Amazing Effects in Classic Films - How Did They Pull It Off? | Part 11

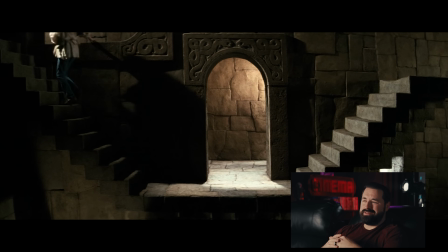I get it, Labrynth. I get it. I don't really have a good answer, I don't think. That was a lot.
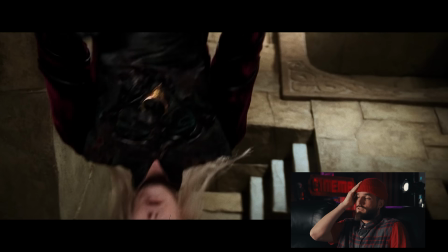That is awesome. That was just a lot of stairs. I was like, oh man. That's just, you gotta get out of there, Jennifer. David Bowie doing his little bat dangle thing.
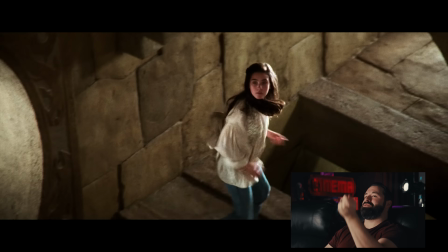They just like either reversed or is on a string and pulled it up. There's a baby.
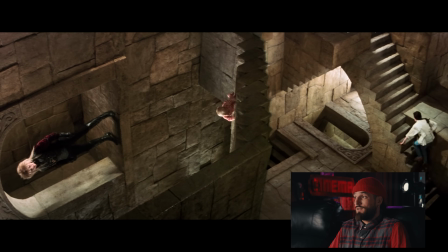Whose baby is that? I don't know. That baby can't be here.
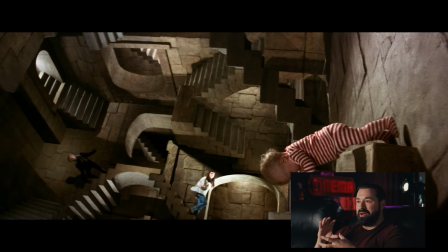How the labyrinths work, and they definitely just shot a bunch of different angles and then comped them together.
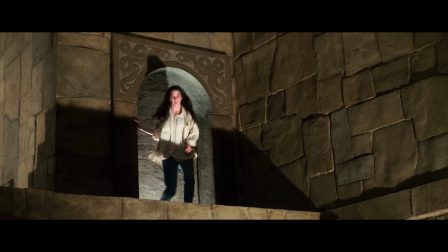Righto, that's stairs everywhere. I did say Labrynth was filled with complicated special effects, and this is a great example of one of them.
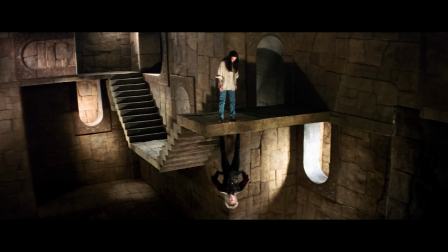Creating an optical illusion like this in 2D is already incredibly challenging, so it's even more incredible how effective this 3D set is.
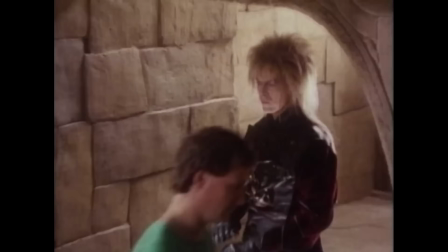Jim Henson wanted nothing to indicate what was up or down,
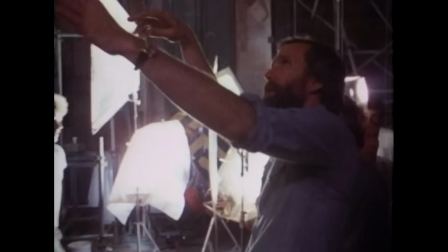and for everything to visually intercut to prevent orientation, and all on a massive practical set.
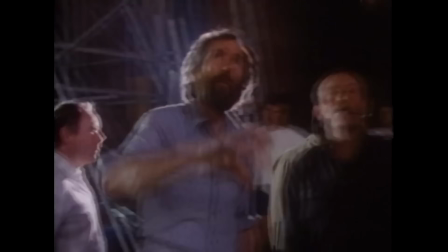And it wasn't just set construction that made this work. Lighting also had to be designed in a way that gave no clues as to what was top or bottom.
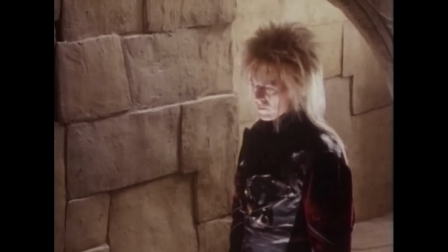The sequence was very carefully storyboarded and followed more closely than anywhere else in the film.
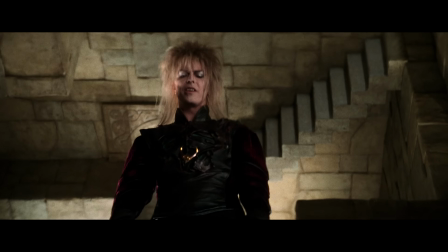Rigs and pulley systems had to be built to pull doubles and make it appear as if characters instantly transported to different parts of the stair maze.
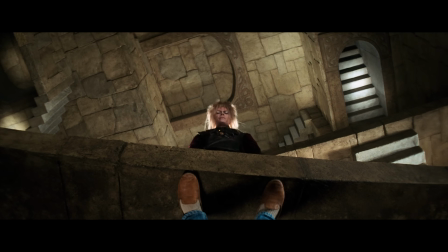And of course, plenty of optical compositing to piece different sections together at different orientations. So it's really a mixed bag of effects that makes the whole thing work in the end.
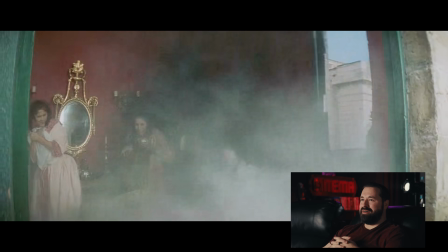I've never seen this movie. Bummer, bro. Oh, that was a Texas switch for sure. Dude, is that Shadowfax?
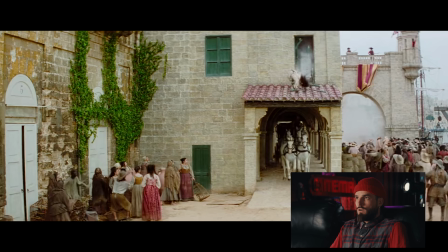I love how much stunt work is happening right here. Oh, wow.
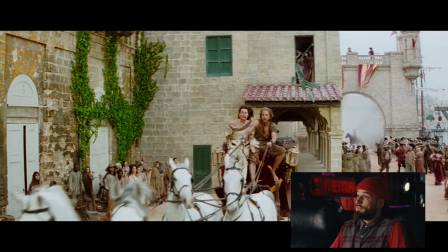I'm sorry, what? That was hot. Her coming out the window as a stunt person Be honest.
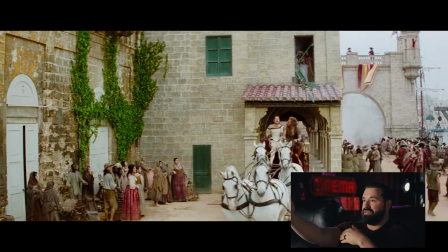that fell into a safety pit, and then the actress is already in the carriage, and then they just stitched the 2 shots together. It feels like 2 shots. The shot is on sticks. The stunt is real.
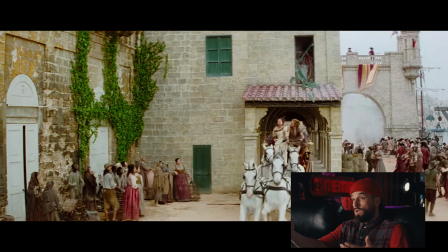The wagon was not there, so they probably fell on boxes. And then they did the same shot with the horse, and they had the real female actress do the Texas switch. Coming right off the massively successful actioner Cliffhanger, Renny Harlin's next directorial outing was Cutthroat Island in 1995,
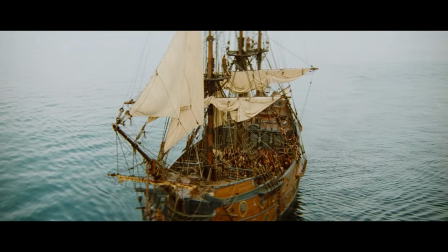which unfortunately became one of the biggest box office flops in Hollywood history,
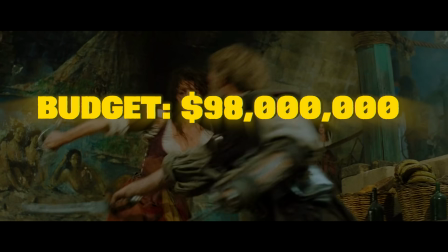with a budget of $98 million while going on to just make $10 million domestically,
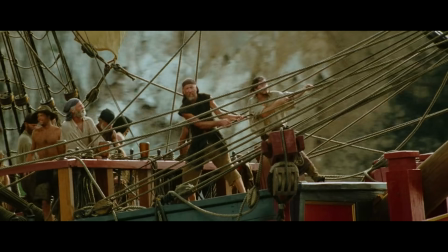and often blamed for the decline of pirate films in Hollywood until 2003 with the release of Pirates of the Caribbean.
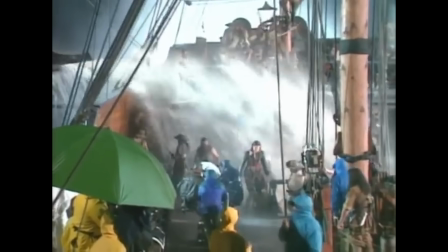However, this film was notable for its large-scale practical effects and stunt work during a transitional era toward digital effects,
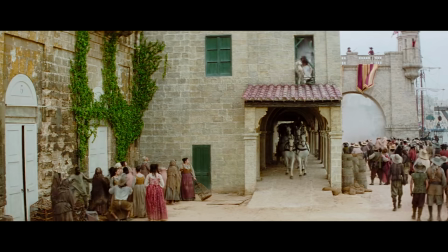like this shot here, which was achieved by digitally combining 2 practical shots. The first shot has a stunt person breaking through the window and falling down, likely into a pad of some kind,
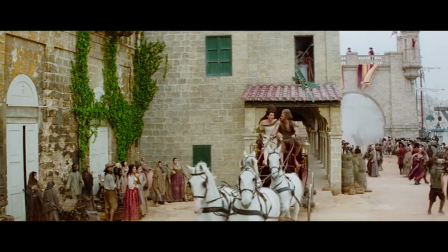and the second shot where Davis was already in the carriage and plays out the scene post-landing.
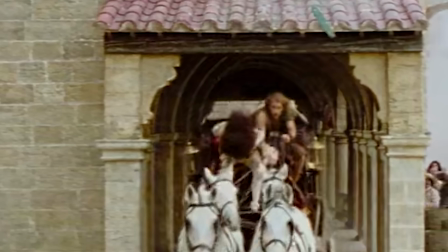If you slow it down, you can see the moment the switch takes place, and before that,
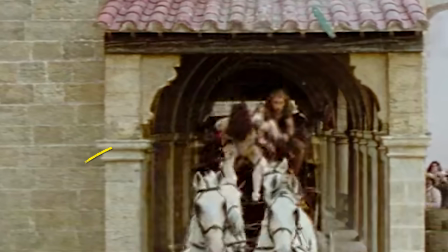how this area here of the carriage where Davis is all blacked out, but in motion, it's an incredibly impressive effect,
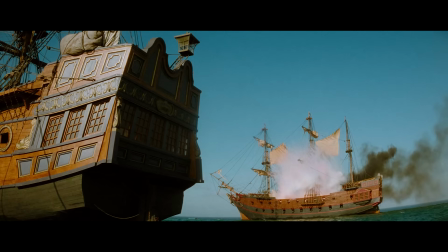even by today's standards. And this whole film has massive scale on top of some insane stunts.
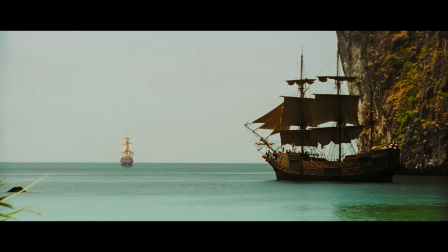There's also huge set pieces using huge sets, like these 2 full-scale pirate ships they built from scratch for the film,
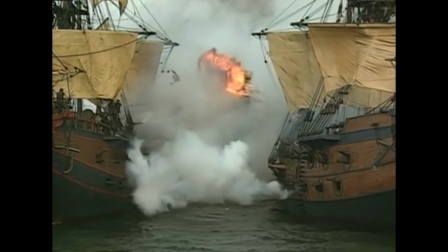each costing around $1 million, and one of them even caught fire during production,
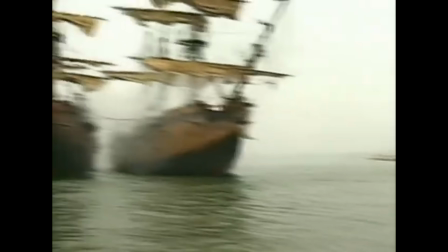forcing them to rebuild it. The primary location for the sea battle was this genius shallow tank built right on the coastline,
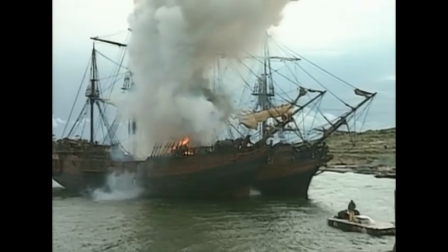so that when they filled it, the water overflowed into the actual ocean and created a completely seamless horizon line,
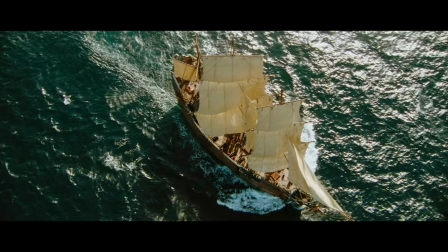although for simpler stuff, they actually shot on the open water.
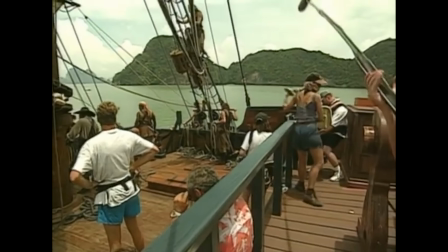Renny Harlin also had 3 cameras rolling simultaneously on all scenes, burning through insane amounts of film,
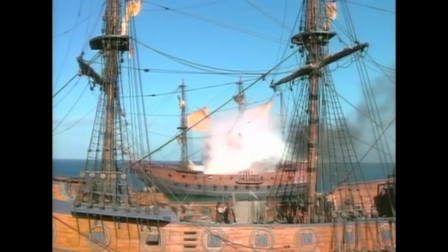staging massive explosions, blowing up ships, actors swinging across rigging, and so on.
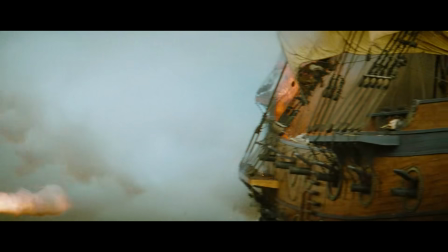And for the really dangerous destruction shots, like the initial fireballs and ship being torn apart, they built a quarter-scale,
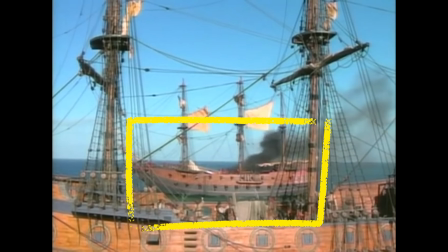35-foot-long miniature ship and then blew it up with one of the best explosions in Hollywood history,
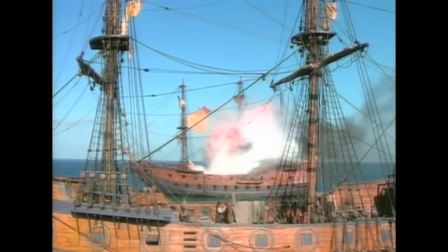in my opinion.
1, go!